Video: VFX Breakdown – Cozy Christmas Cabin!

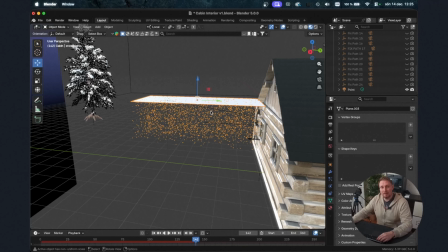And once again, here with the particle system, I placed this plane here and generate this snowing effect.
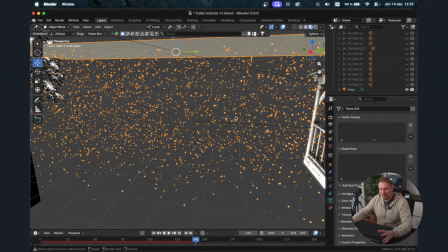The funny thing is that these particles are quite large.
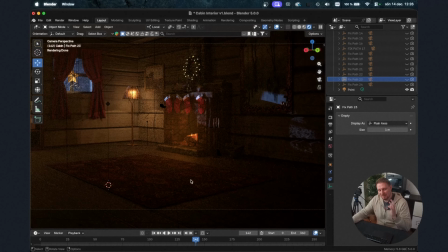You know, snowflakes in real life would not be that big, but if it looks good in camera, it looks good on camera. So I placed also a tree here in the background. You can barely see it, but there are branches sticking out here on the side.
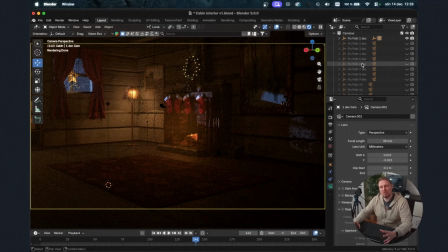So when this interior was done, I started to motion track all my 24 clips and imported these motion tracking data into this scene here. So as you can see here on the right, that I have all of these cameras from day 1 to day 24th.
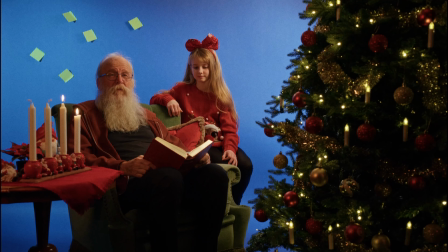You know, we used a dolly, and I moved the dolly by hand. It wasn't motion controlled, so Even though I try to be very,
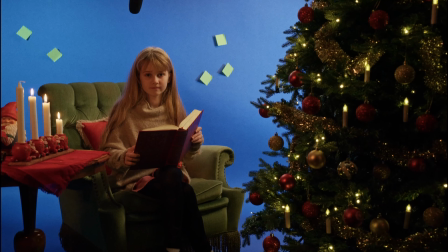smooth and try to keep the same speed, there's always a little bit of a difference when you move the camera.
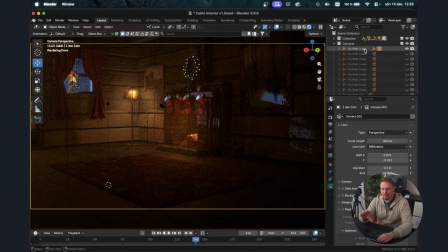So I needed to track all of these 24 days to get the correct moving background into my shot. When importing all of these tracked motion data, you also get the background image.
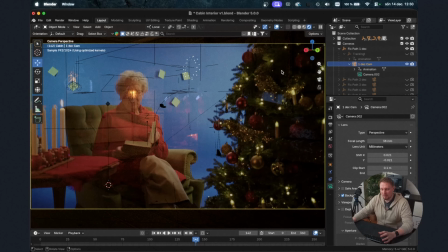So now I could see how it looks with my filmed footage inside of my interior shot here. And also you can pull down the opacity so that you can see through your
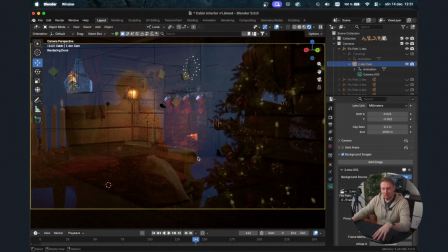clip and make sure that the horizon in the film footage corresponds to the horizon of the 3D background. And this looks pretty good, but I did some manual adjustments on the camera. Maybe I moved it a little bit up or down depending on the shot.
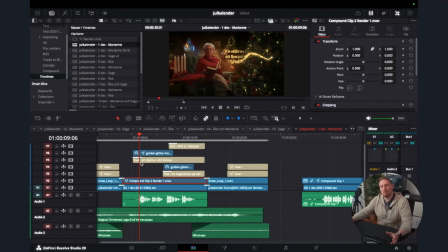So once I had all my 3D renders ready, it was time to compose these assets inside of Davinci Resolve.
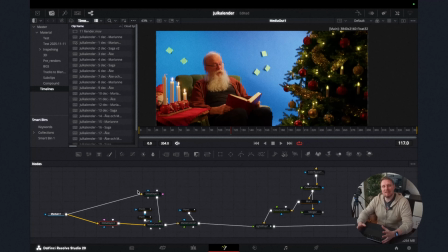Here inside of the Fusion tab, we need to start with keying out the blue screen and also the post-it notes you can see here in the background. The blue key was easy,
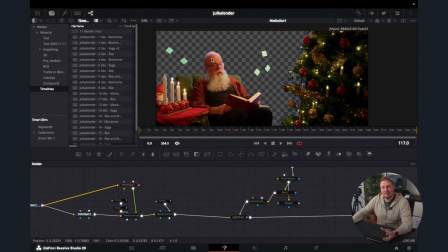just a delta key like this. At first I just did a simple mask to remove the post-it notes,
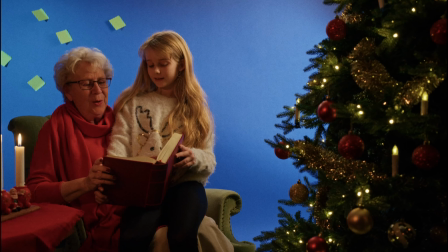but there was one clip where I had one of the post-it notes go behind my actor.
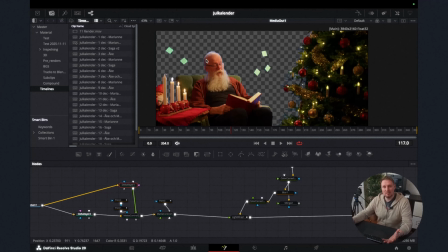So I needed a solution to combine two sets of keys. One for the blue screen and one for the green post-it notes. So YouTube to the rescue, there was a tutorial and you'd basically just do another delta key like this and then combine it in the mate control here.
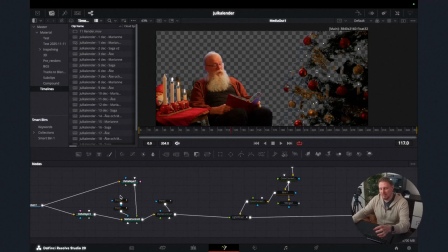Now the post-it notes key here is actually also keying out our tree here. So we need to contain the green key by using masks here. So let's get these masks going. So right now I am only keying out the post-it notes where this mask is.
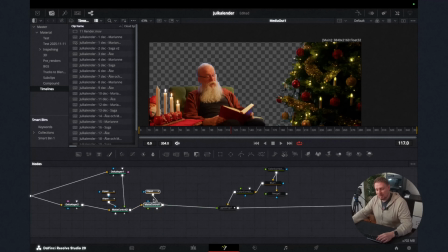And then we have another mate control to just fine-tune the edges a little bit.
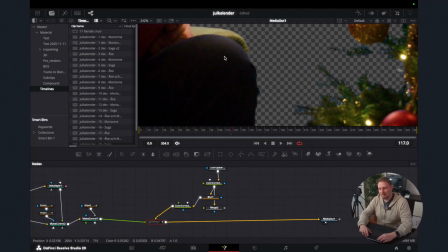And then here we have a light wrap effect. If we zoom in here, you can see that the background actually is bleeding into the edge just a little bit. And the light wrap really helps to merge the background with the foreground.
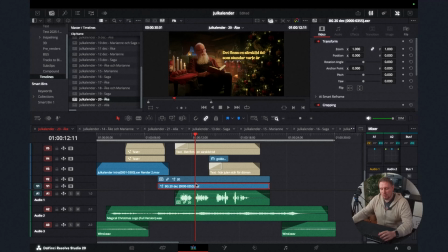I wanted my background out here in the timeline instead of Fusion because I wanted to do a little bit more advanced color grading with the background.
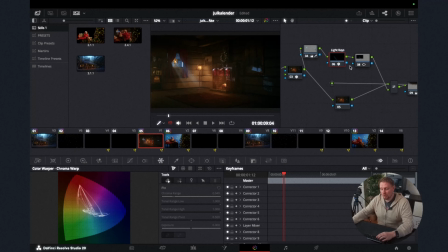So if we jump in here to the color page, you can see that I did a little trick here. I added the light ray effect so we can get this beams going from the window here.
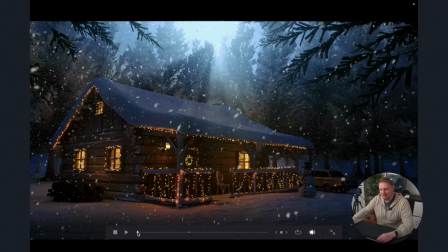As a finishing touch, I used a stock footage of a snowfall and just placed that on top of everything to just, trying to get it even more cozy. So that wraps up this visual effects breakdown, and if you want me to go more in depth into anything you've seen here in this video, just let me know, and also if you have any questions, let me know in the comment section, and I will see you in the next one. Bye!